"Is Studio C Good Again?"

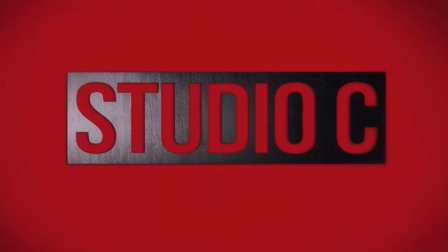[16:27]
There's a Marvel style intro which, given the theme of the episode, works in its favor by clashing worlds together.
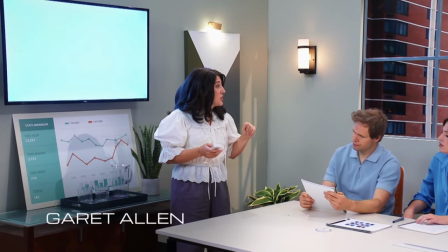[16:33]
The names of the cast members appear on screen during the skit after the intro.
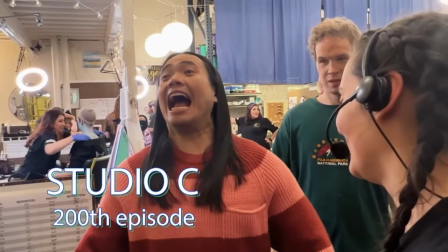[16:36]
Some of the goofy bumpers are just the cast interacting with each other, and some of which are actually old bumpers that they've used before. Now I would like to take some time to talk about the standout sketches that made this episode shine.
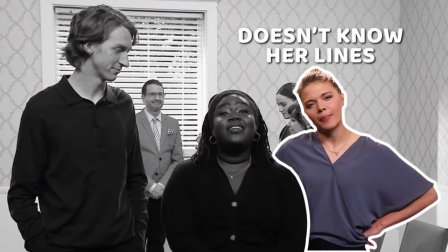[16:49]
They brought back not only a tongue twister, but also the one person doesn't have the script sketch twice.
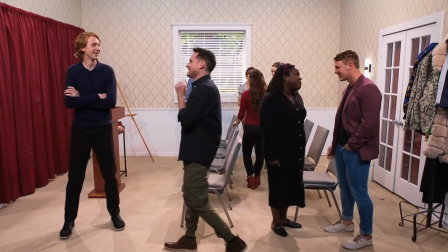[16:56]
These two styles of skit are few and far between,
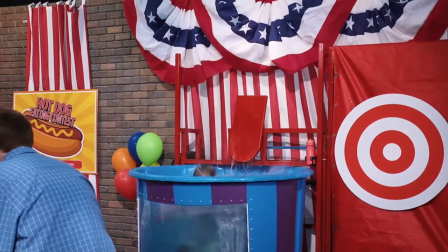[16:59]
and I always get excited when there is a new one because it breaks the normal mold of the show to bring us something different for a change.
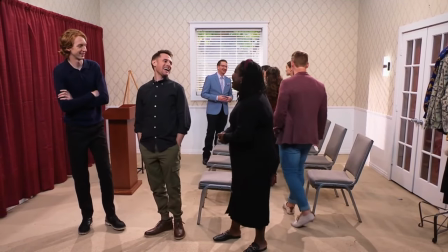[17:07]
Neither of these styles disappointed in this episode, and I am so happy they brought this back because this was one of my favorite skit styles from earlier
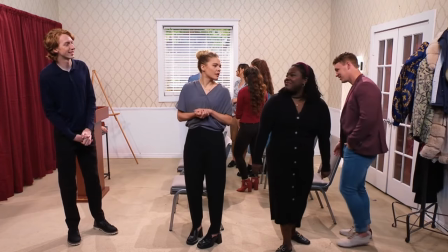[17:15]
seasons mostly because it heavily relies on improv something that a scripted show like studio c rarely does especially when mallory tries so incredibly hard to not break and it's fantastic the other standout sketch has actually nothing to do with previous knowledge of the original cast it is a
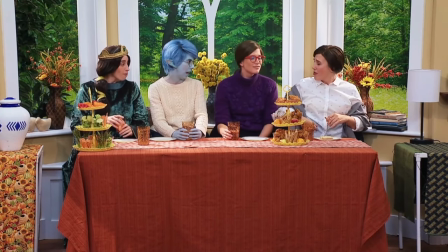[17:32]
pixar mom sketch which is something i was not expecting but couldn't stop laughing at the very
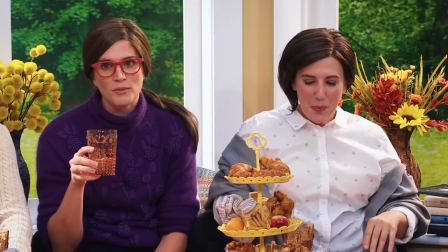[17:37]
specific pixar meme that they were integrating into the sketch i'm just going to play
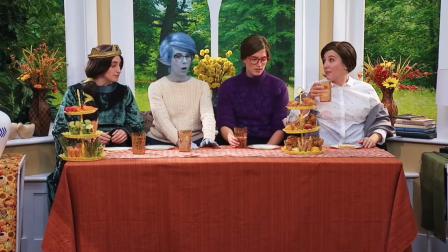[17:42]
a clip for you because you need to see this for yourself oh sorry that's mine oh
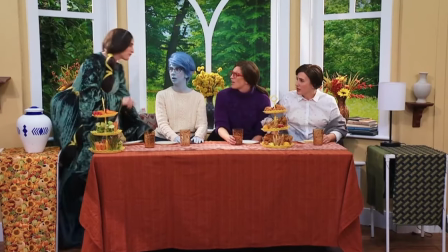[17:47]
all right i will not stand for such a creature whatever this is lame
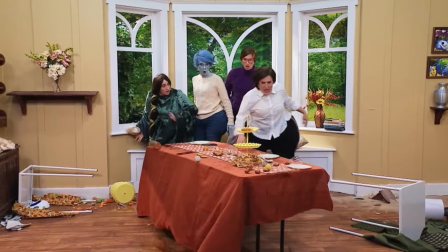[17:54]
i'm going tired of this this is the best episode of studio see in a really long time literally every single sketch was hilarious for a 200th episode celebration they really knocked it out of the park with this one i'm not even being sarcastic i'm genuinely impressed put this into perspective i've uploaded like what 260 videos on this channel like that's crazy now episode two was a juxtaposition in terms of a number of sketches and humor episode one has 12 skits, and episode 2 has 6 skits. And honestly, it works in its favor.
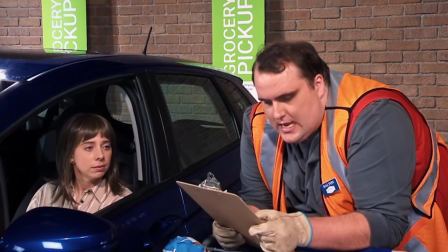[18:31]
Two of them I found to be kinda boring, but the rest were humorous. Honestly, I could sum up episode 2 with one paragraph.
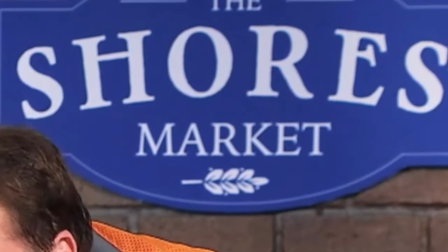[18:38]
There's a Jared Shores reference in the background that only studio heads would get,
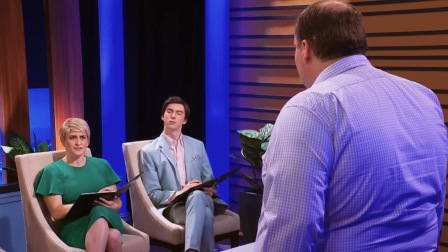[18:42]
the shark impressions were actually on point, especially Barbara, and this is exactly how I feel about Bluey.
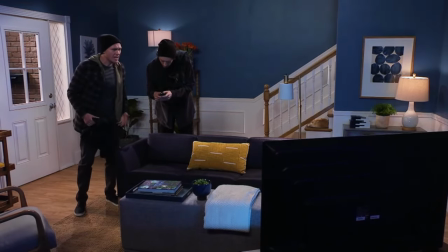[18:47] I'm pushing the off button, it's not working. I'm not going to prison because I'm a
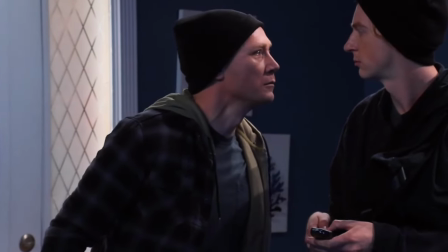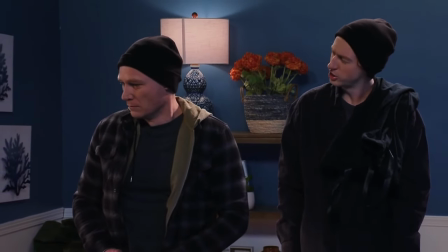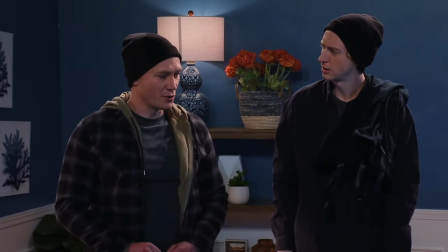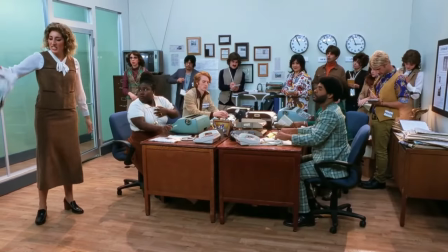[19:07]
I literally bought two seasons of it on DVD. We opened episode 3 with a skit about a newspaper, and it's like a tongue twister sketch,
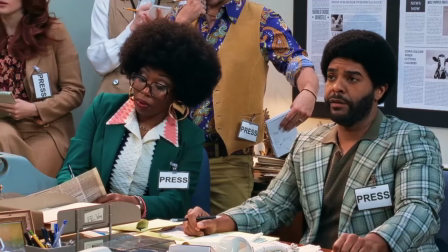[19:15]
but not as engaging because they just say the same words over and over again because they sound similar and there
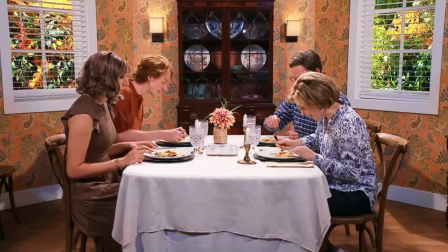[19:21]
aren't any stakes sketches three and also seven connect where the skit gets more disturbing the more
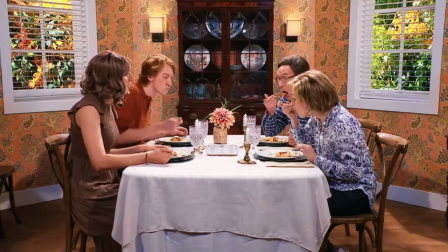[19:27]
you think about it and then later this is like a continuation of the family dinner sketch but it's a separate sketch why isn't this part of the same sketch in skit nine they mentioned gilmore girls so now they have mentioned both bluey and gilmore girls at this point Did studios see hide a microphone in my house? Because I love both of those shows. I mean, probably not just considering how season 18 is going. Because reference comedy wears off after a while.
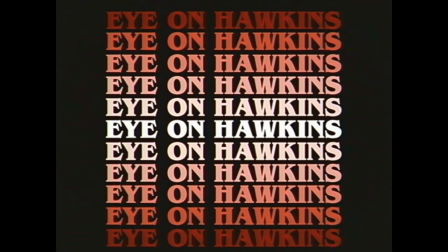[19:56]
They're falling into this trap again of relying too heavily on parodies and also continuing these
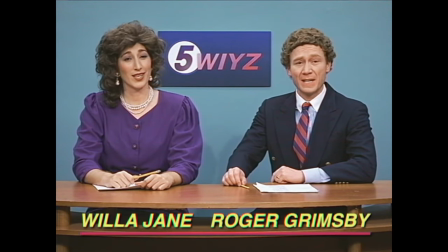[20:01]
short segments that don't add a whole lot to the show in terms of comedy or originality.